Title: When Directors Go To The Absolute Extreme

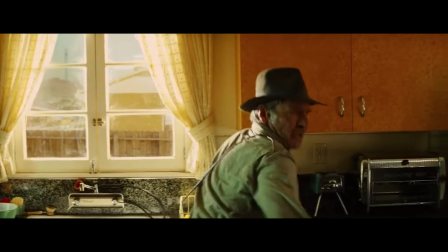247s
The real challenge with creating such an explosion is that there's usually only one chance to get it right.
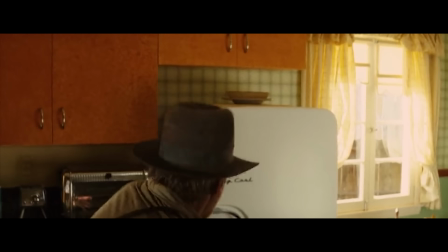252s
Unless you hide in a refrigerator, of course.
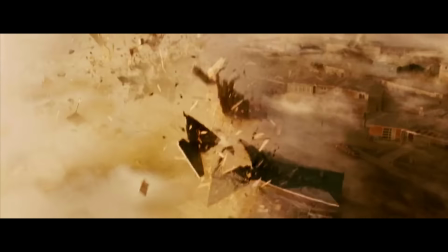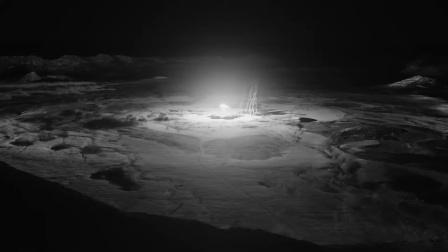259s
The other option is to just use CGI, which is exactly what they did for the TV show Twin Peaks.
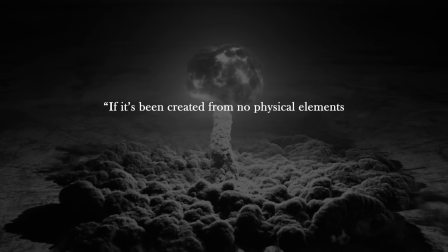265s
And it looks great as well. But Nolan's response to using CGI was, if it's been created from no physical elements and you haven't shot anything, it's going to feel like animation.
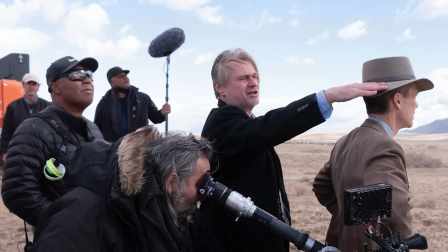273s
There aren't many behind-the-scenes pictures for Oppenheimer yet, but this is how an AI imagined it to look like.
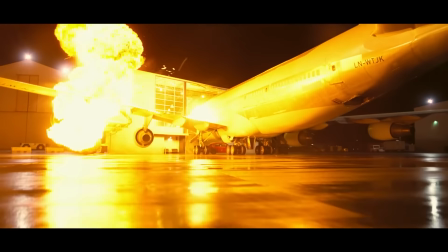279s
Pretty cool. Knowing Christopher Nolan's track record of practical effects, I'm willing to bet a phone call was made.
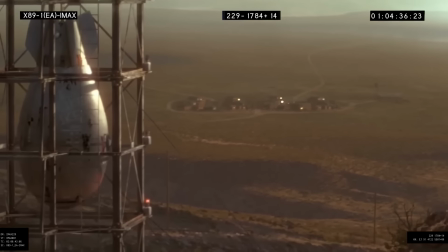284s
Or at least, he entertained the idea. But until they reveal their exact method, it remains a mystery.
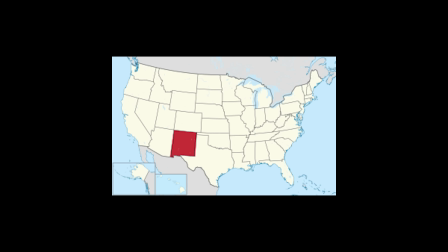290s
However, it's likely a part of New Mexico, so a reasonably sized explosion.
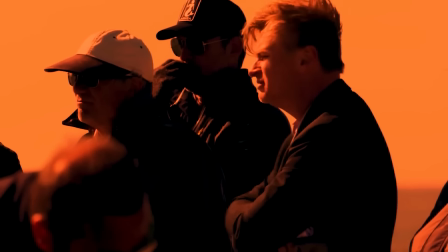295s
With that being said, I think it's safe to say that Christopher Nolan is certified real. Next up we have Alfred Hitchcock, who is no stranger to pushing the envelope either.
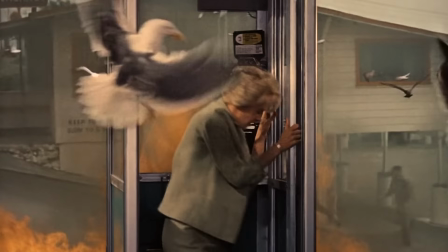307s
Because for his classic film The Birds, a story about a town being attacked by birds, Hitchcock had a nice little surprise for the actors.
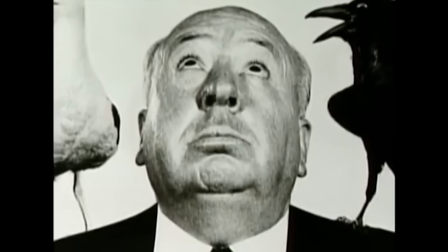314s
Because he didn't inform them that instead of using mechanical birds, he was going to use real birds to attack them.
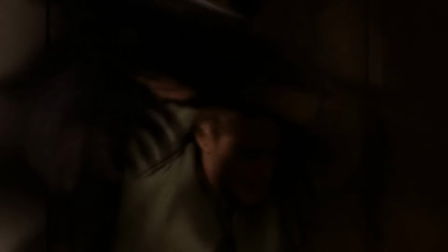319s
For the scene up in the attic, Bird Trainers threw birds at the lead actress for five days straight in order to get the right takes.
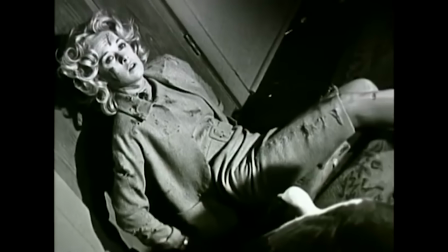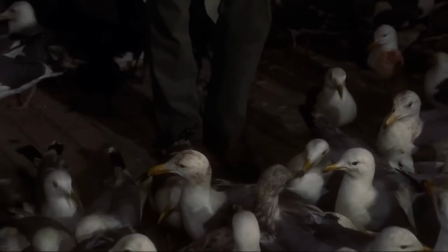335s
This decision added an extra layer of terror and realism to the movie, and it certainly created a more authentic performance. She wasn't acting, she was reacting, you know, those birds were being thrown at her.
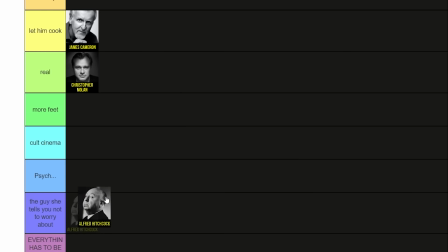346s
Even though this is already insane, our list is gonna get a lot crazier. Trust me.
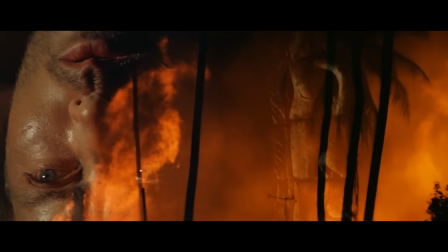351s
Because a director who also put the actors and himself through a living hell is Francis Ford Coppola.
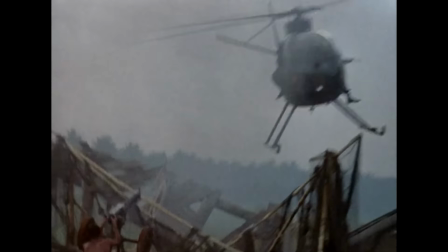356s
The production of Apocalypse Now is often cited as one of the most troubled and difficult productions in cinematic history.
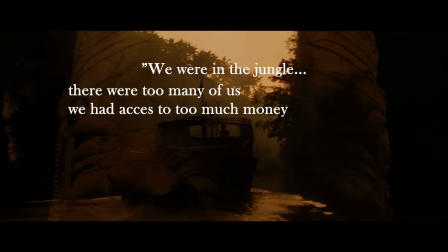362s
Coppola famously said, We were in the jungle. There were too many of us. We had access to too much money, too much equipment, and little by little, we went insane.
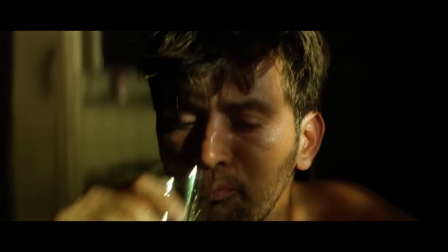371s
From day one, things just went wrong. Lead actor Martin Sheen had a severe drinking problem and was kept drunk because Coppola thought that it would perfectly fit his character.
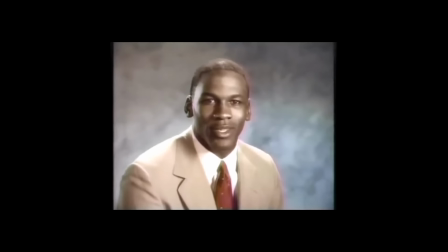380s Stop it. Get some help.
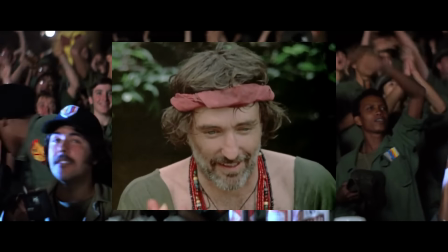382s
Members of the cast and crew were throwing parties long into the night taking all kinds of substances and it became clear that the shoot wasn't gonna take a few weeks.
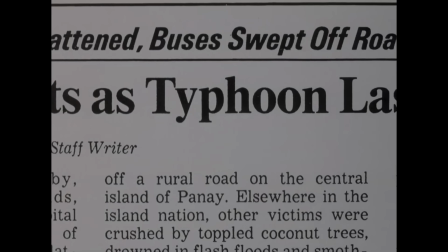390s
But then, the real trouble started. First, a typhoon hit the island, destroying all the sets.
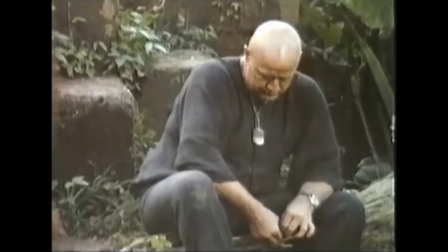395s
On top of that, Martin Sheen suffered a heart attack. And then, Marlon Brando arrived on set completely unprepared and overweight,
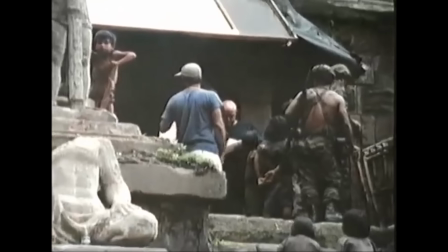402s
thinking he was gonna go on a nice holiday or something because he didn't read the book that the movie was based on.
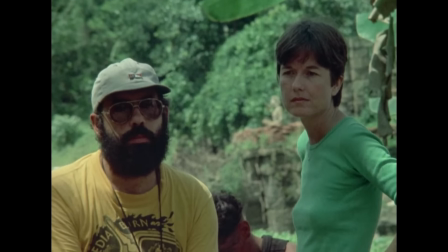408s
So they had to shoot all of his scenes in the dark to hide it. And as if things couldn't get any worse, a civil war broke out in the Philippines where they filmed everything.
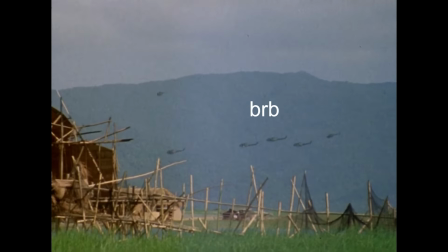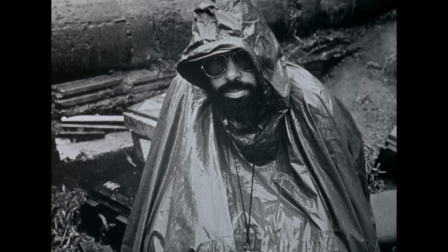427s
But despite all the setbacks, they just kept on going. Coppola lost 100 pounds in the stress eventually caused an epileptic seizure.
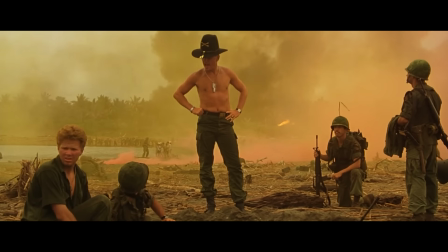434s
In the end, it took over 10 years to make the movie from idea to finish, but Apocalypse Now is regarded as a masterpiece and a testament to Coppola's determination.
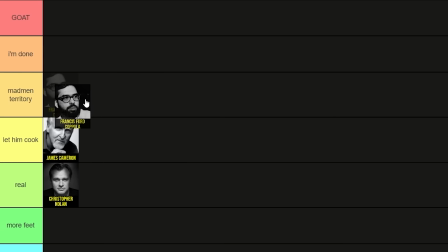442s
Which is why Coppola deserves to be up there on the third place, and is officially certified a madman.
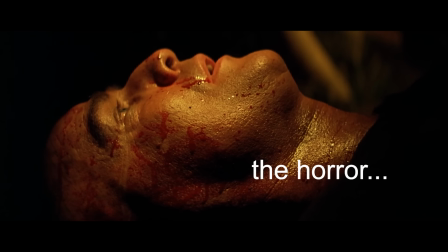447s
In the best sense of the word, of course. Next up is Wes Anderson.
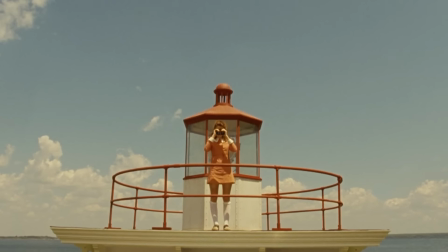452s
We all know he is famous for his obsession with symmetry, which requires a high level of precision and OCD.
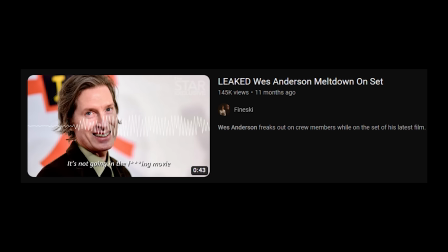458s
That's why someone created this.
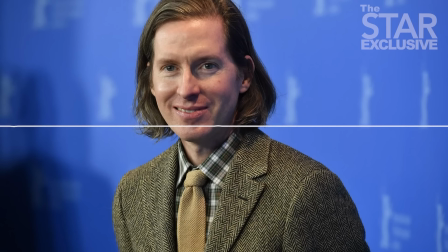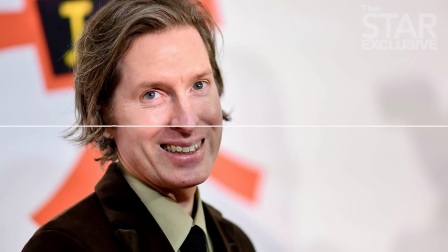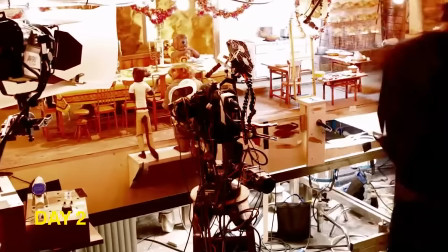476s
Let's just pretend this actually happened. One example of Anderson's extreme filmmaking was during Fantastic Mr. Fox.
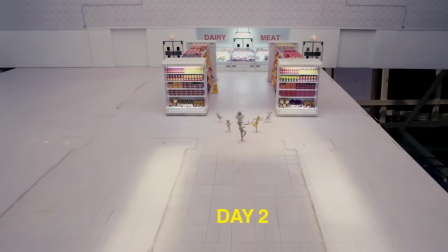483s
Not only did he shoot stop-motion animation using hundreds of miniature props and sets, which requires immense precision,
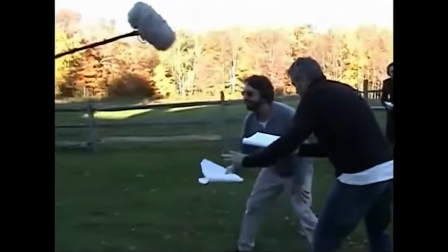489s
he also had the actors record their dialogue outside of his studio to get a more natural reaction,
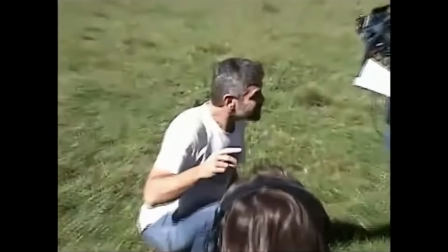494s
which results in something like this.